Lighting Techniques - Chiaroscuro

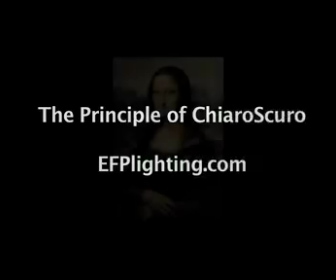In the 15th century,
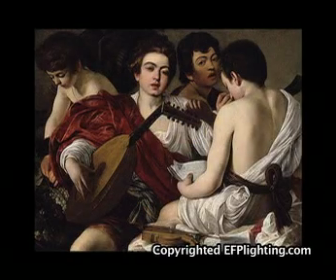Renaissance artists like da Vinci and Caravaggio discovered that by applying a succession of lights and shadows to different planes in their images,
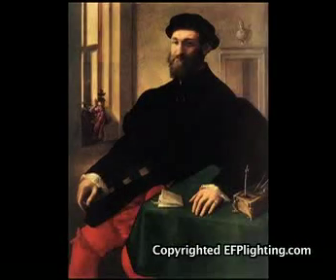they were able to add the illusion of dimensional depth.
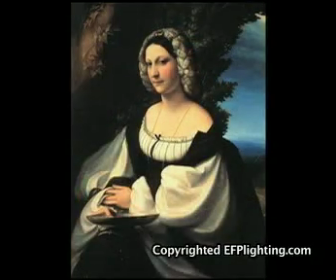This innovative lighting technique is known as chiaroscuro, in Italian that means light and dark.
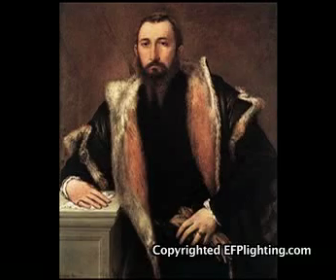600 years went by since the chiaroscuro technique was created and is still widely used to produce quality images in photography,
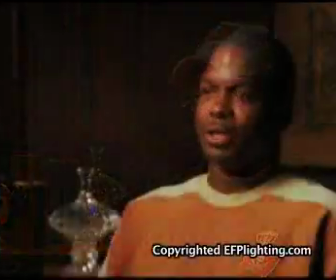cinematography, and television. Let's see how chiaroscuro works. This is a normal flat scene lit with a single light source placed at the camera's position. With flat lighting, the object appears like a circle. It has no roundness or depth.
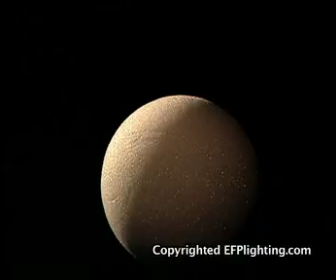The moment that we bring the light around, we start creating modeling and the plane circle suddenly starts showing its spherical dimension. Of course, everything else is dark, and we are still showing only a single plane in the image.
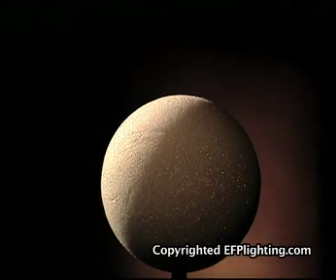Let's place one single light on the background. But instead of illuminating the entire background, we'll concentrate the light only behind the dark area. Now suddenly we have dimensional depth as the object and the background are separated by light and dark areas.
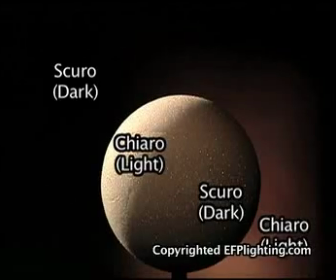This is the very basic principle of Chiado Oscuro. Also notice how smaller details that were not visible when the light was directly in front of the object are now becoming more prominent.
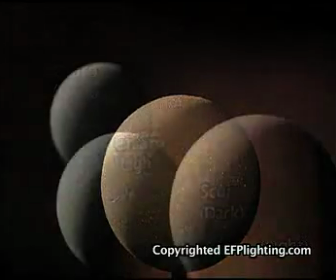Let's take it one step further. Let's place more objects in the image.
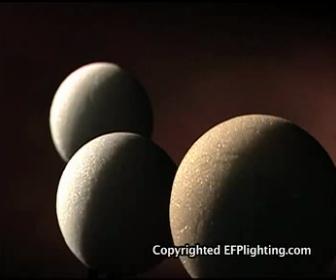The Chiado Oscuro technique is clearly showing dimensional depth as light placement not only is giving us the spherical dimension on each object, but light and dark areas distinctively separate each plane in the image. Now let's use some lighting and other techniques to concentrate the viewer's attention in one portion of the image only.
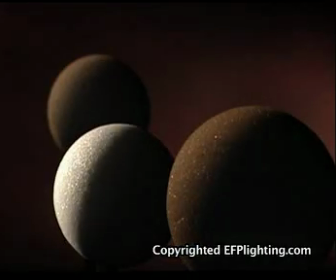We can accomplish this by lowering the light intensity on everything that is not of
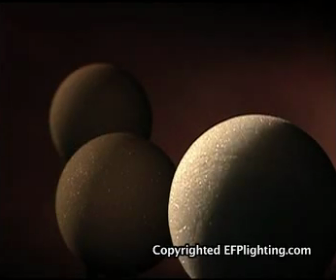primary importance in order to make the main point of interest stand out from the rest.
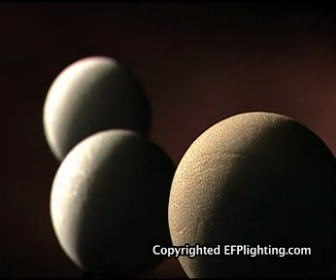We can also accomplish the same result by using selective focusing so only what's important will be in sharp focus.
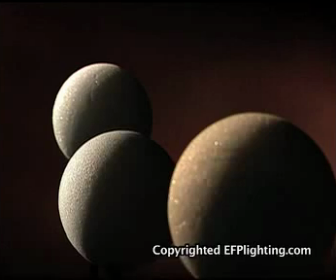If we want something to really stand out, in addition of creating separation with selective light intensity and selective focusing,
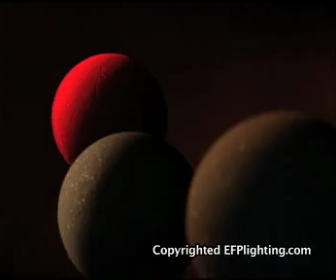we can do it by adding color lighting to a specific part of the image. Just look at the comparison of what the Chiado Oscuro technique can do to our images.